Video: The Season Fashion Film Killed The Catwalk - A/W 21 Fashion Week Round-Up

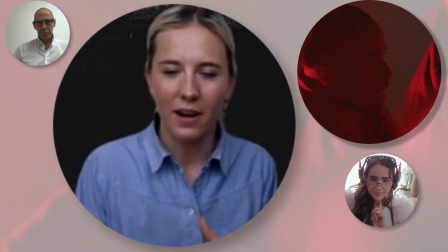4:02 So I think you're right that, you know, that format kind of reflects that in his work. and Cal and I spoke to him before he released the collection he
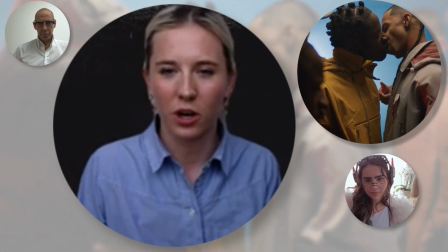4:11 said that this is probably his most kind of personal showing as I mentioned Saul's choreographer so all of these films are based around kind
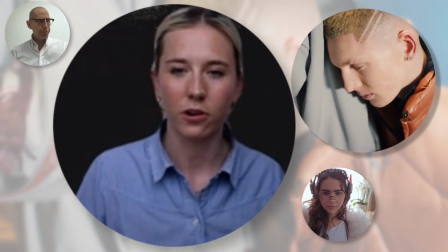4:20 of performance and dance so you always get this troupe of boys that have been choreographed by Saul and it's just I think the choreography is so beautiful
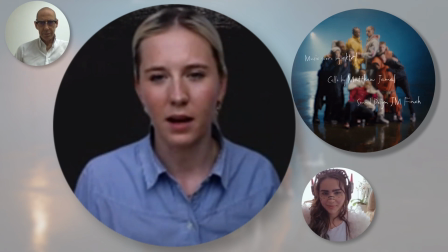4:27 I was really interested to see what you guys thought about that element of performance how that works in fashion film Raquel how did what did what did it mean to you how do you feel about it from your editing point of view knowing that Nash is
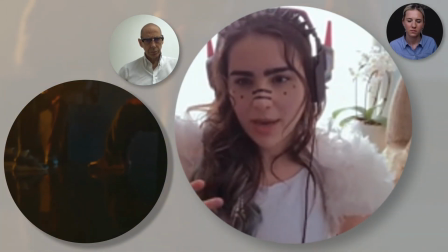4:44 actually a choreographer I think it really shows on the film like you said it really has like the eye of the artist in it um is about
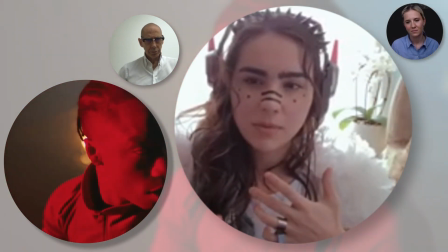4:52 movement and his clothes are about performance and I think that's what this film is really beautiful at because you can actually see the movement see how the clothes
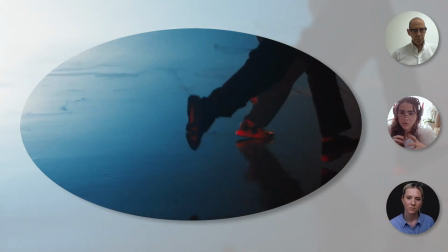5:01 fall there's all this slow motion and this film you see a lot of details of the clothes you know how they perform how they fall
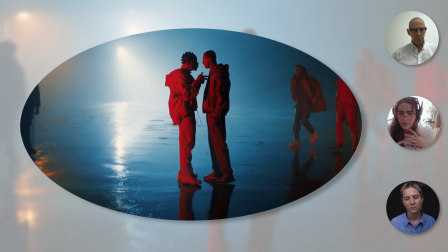5:10 the materials the details of the zips and I think that is actually really good because actually the clothes are the star and it
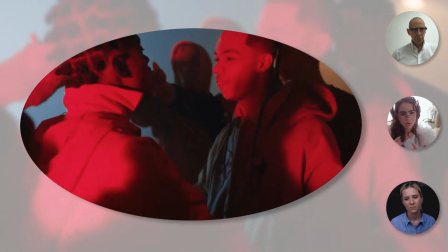5:18 kind of marries with this sense of community that really comes across I think it feels really personal in that way I also think it's beautifully shot
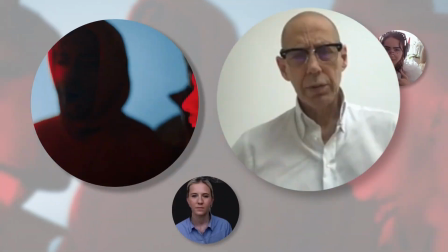5:28 Yeah, it's a coloration is really well considered and very nice.
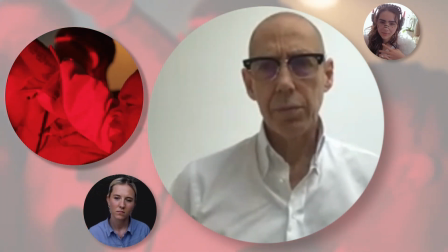5:32 And it reminds me of some of the great French film that came out at the end of the 80s,
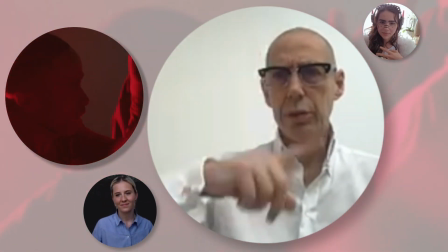5:39 beginning of the 90s, about the French kind of bonnieur, the outskirts of Paris and the violence in it.
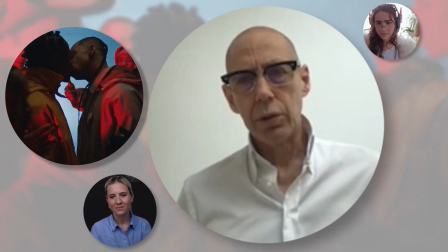5:44 So there's something that feels probably true to Saul Nash's bringing up and probably,
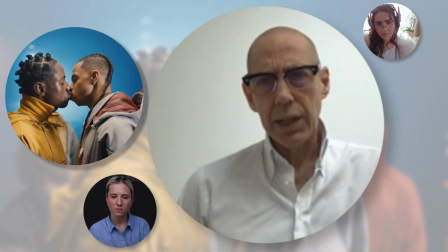5:50 I don't know, but maybe also of his partner and i think that's the thing when you look at the films you want to
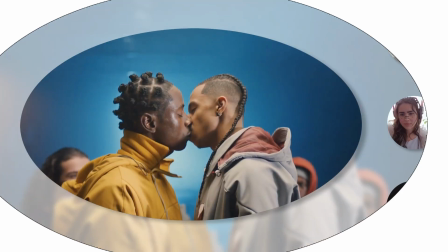5:55 feel that you know real sort of you know sense of something that does move you emotionally
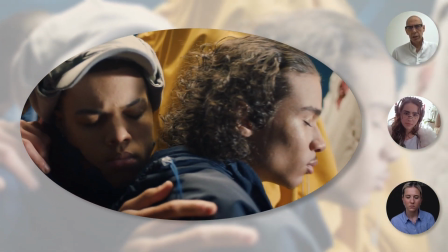6:00 rather than something that feels corporate and something that feels a bit sort of too much like they've got a film camera lighting team in to do to
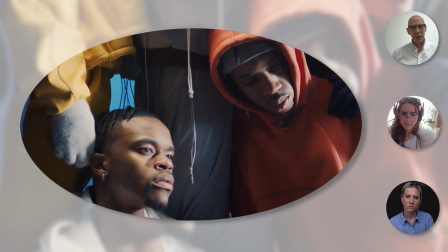6:07 do it and that's it um i i you know i i think that's the lovely thing and the casting's great as well in this you know
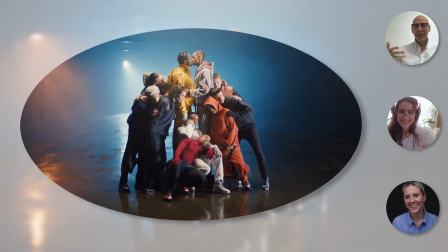6:15 so clothes are great casting's great lighting's great film yeah it scores you know so it for me it just worked on every every one of
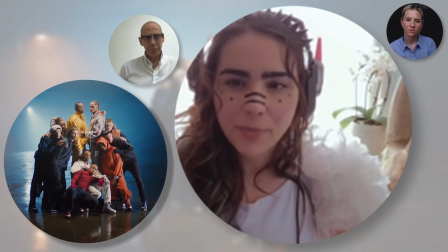6:22 those levels i was really really pleased with yeah also it's like it's perfect in the way that you never feel like it has a filler shot or it
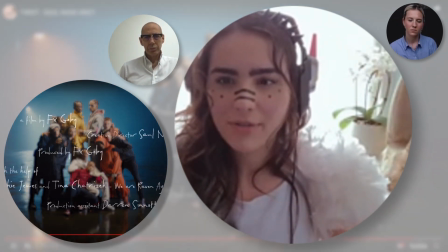6:30 should be shortened or longer it just shows you enough you know and you still want to see more which i think is a really good thing
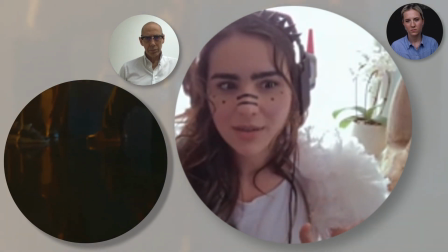6:37 it's just like i i was so drawn by it that i didn't thought anything was missing but i could have watched more which i think is always
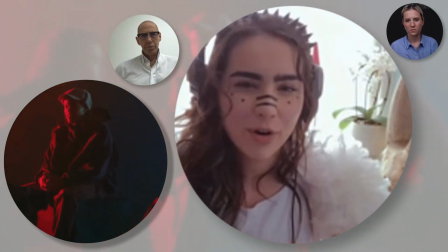6:45 like one longing for more is always a good thing after you watch his fashion films
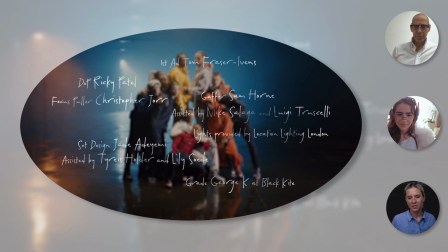6:50 I agree and I think what you were saying Raquel about this just so suits the clothes you know Saul's fashion is all about it's technical wear but he'll he'll bring items forward to a collection if he's already
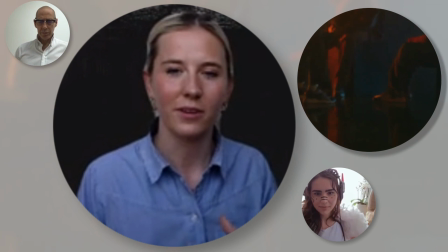7:01 working on the choreography and a jacket you know works for that for the film that or the choreography that he's making he'll bring those forward and
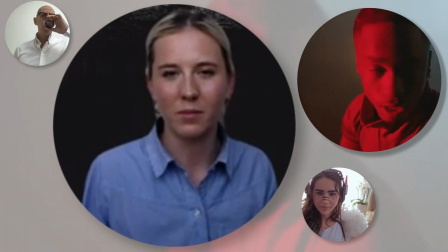7:09 yeah I just think this is such a symbiosis of all those different elements and I think fashion film is such a great format for Saul to be
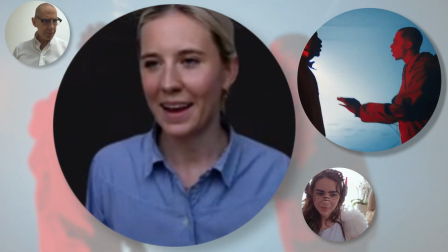7:16 working with. Well should we move on over to Melanne and talk about something very different. Let's talk about Moschino. Very very different and kind of storytelling in a whole whole new format. So Moschino for those of you that don't know is helmed by Jeremy Scott and It's quite a Marmite one, I'd say.
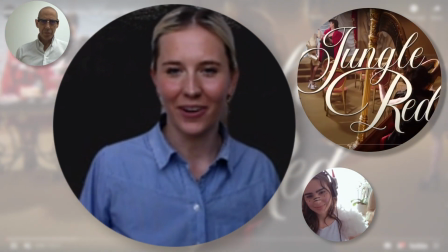7:38 It really divides people.
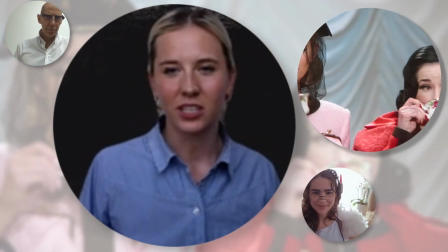7:40 So it's very much kind of about wit, kind of tongue-in-cheek, always kind of poking at the industry a bit,
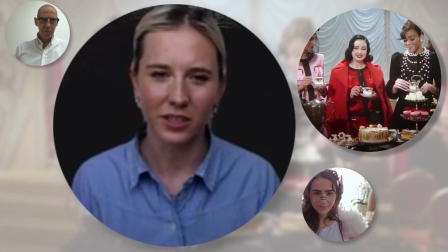7:49 quite kind of often even cartoonish.